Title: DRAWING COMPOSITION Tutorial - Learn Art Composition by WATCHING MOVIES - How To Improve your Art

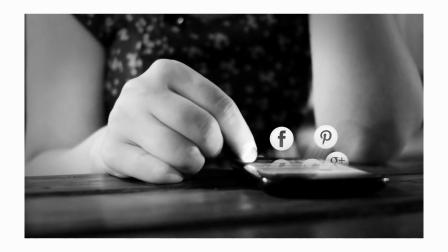(4:08)
Despite living in a world with fake news where anyone can digitally enhance or manipulate an image, we still believe it.
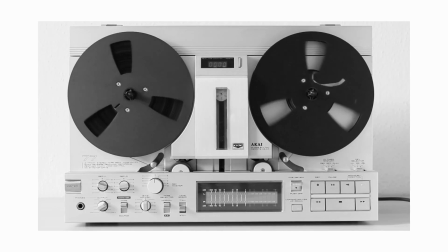(4:15)
Even if we're told it's fake, we can still forget. So it's apparent that we trust movies more because of their realism.
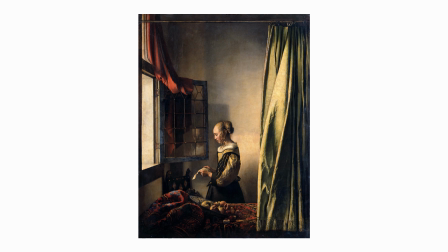(4:24)
Let's use an analogy. Here is Vermeer's Girl Reading a Letter at an Open Window. If you were to take your friend who knows nothing about art and ask them, what has the artist done that is compositionally effective?
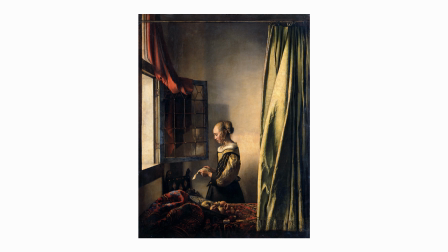(4:38)
They'd probably struggle to answer. Whereas if you were to show them this shot from 2001 A Space Odyssey by Stanley Kubrick,
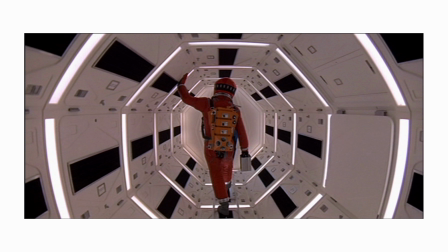(4:47)
although they won't know the technical terms, they'd probably say something like, they used lines. I know what you're thinking. Stanley Kubrick's 2001 A Space Odyssey is known for its distinctive composition. So let's look at another movie where the composition isn't as exaggerated but is still very much present. 2019's Best Picture winner, Parasite, by Bong Joon-ho,
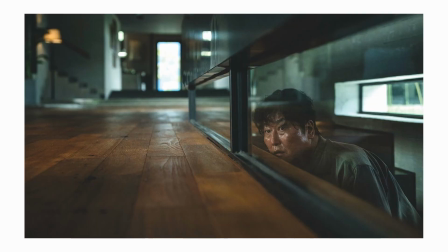(5:12)
uses beautiful composition but without it being exaggerated to Wes Anderson's level.
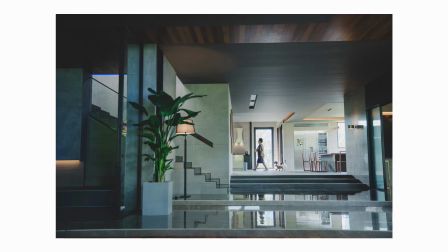(5:17)
Let's take this shot. Framing has been used. You can split the image into rectangles, getting smaller and smaller, guiding attention towards the subject.
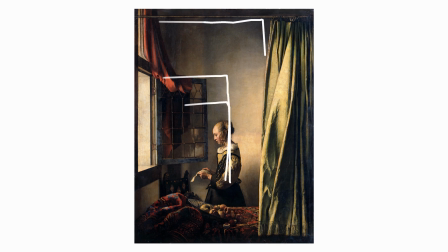(5:27)
So let's take another look at the painting. The same can be done. I would say it was a lot easier to spot that in the film than it was in the painting.
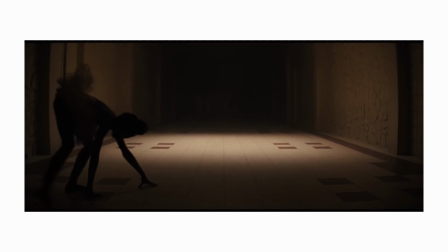(5:36)
Now I want to show you an example using moving footage from a film. I'm going to be using a 40-second clip from Us by Jordan Peele. I actually have a video where this film features on a list of 13 inspiring movies that all artists should watch. All of these films also have stunning composition. So if you want to check this video out, I'll leave a link in the description below, or you can click the card above. So let's break down this 40-second sequence using the basic composition techniques that we learned earlier.
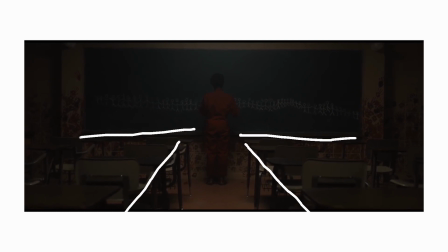(6:06)
This first shot uses leading lines through the desks and the blackboard to lead the eye towards the subject, as well as symmetry with a slight asymmetrical detail with the bump in the chalk drawings on the right to add visual interest.
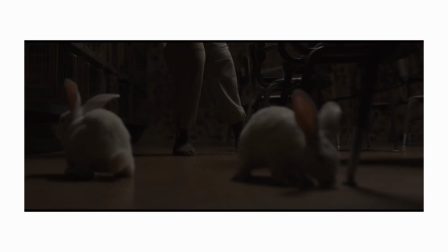(6:21)
In this tracking shot,
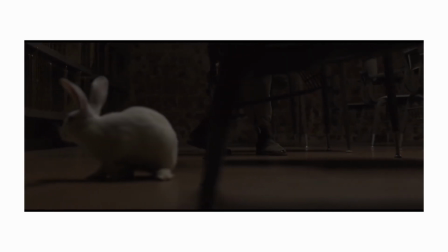(6:23)
framing is used by shooting through the rabbits and the chair legs to bring attention to this character who is sneaking up on the other.
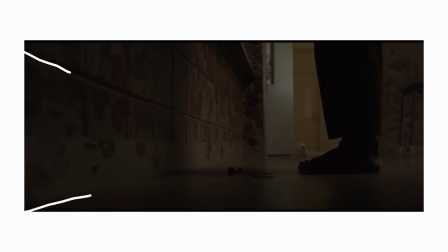(6:32)
We switch back to the other character, where leading lines are used to guide the eye towards the character's feet, highlighting the falling paper cuttings. The feet and the cuttings have been framed within the doorway to also bring further attention.
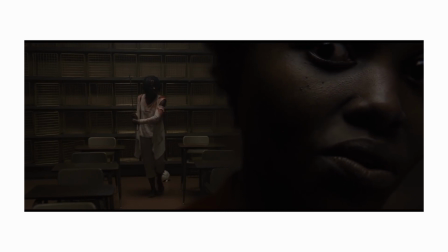(6:47)
This next shot is very visually striking for its use of asymmetry. The extreme close-up is balanced by the wide shot, which uses symmetry in the desks and cages to create an overall balanced frame.
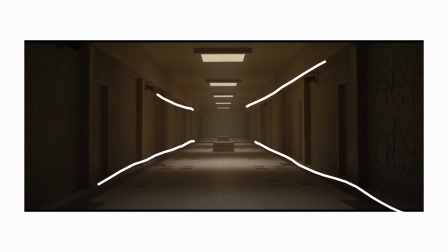(7:01)
This shot is very obvious in its use of leading lines and symmetry to create a very visually pleasing image.
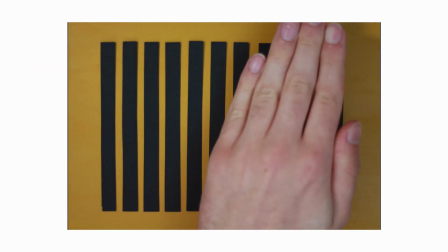(7:09)
This final shot links back to the example I showed you at the beginning. Overall, the image seems symmetrical.
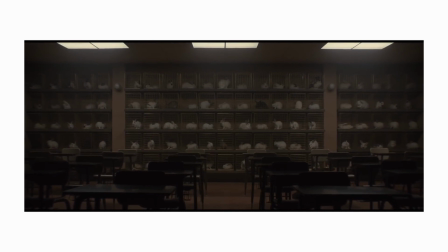(7:17)
However, the use of the black rabbit draws our attention to it using an asymmetrical detail. This creates a much more visually striking and interesting image.
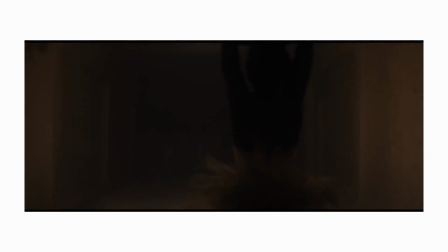(7:28)
After all, composition is meant to be used to create interest and intrigue to help guide the story forward.
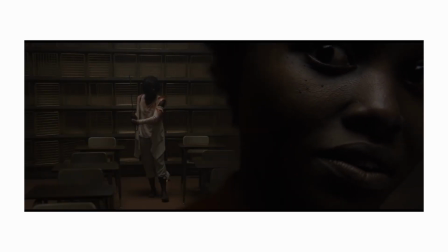(7:36)
Hopefully you can see that these shots used a lot of compositional techniques that you could incorporate into your drawing, whether you're a landscape or a portrait artist. So when you watch an episode of your favourite TV show or a film,
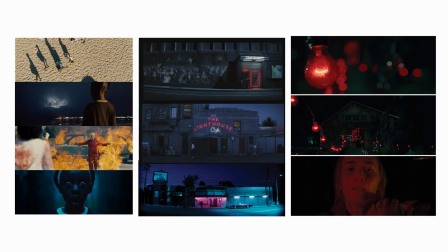(7:51)
you'll be surprised at the amount of compositional inspiration you could use in your own artwork.
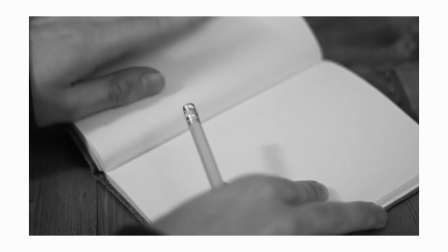(7:57)
As artists, we tend to focus so much on being accurate with our drawing.
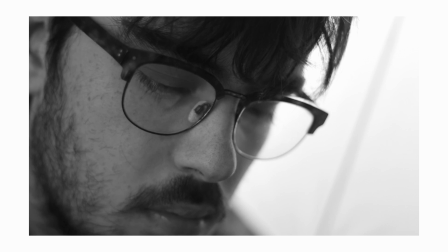(8:02)
So next time you get out your sketchbook or paper, think about the composition before spending ages getting your drawing just
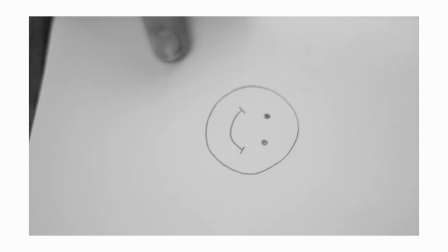(8:10)
right and realising you've just drawn it in the middle of a blank page.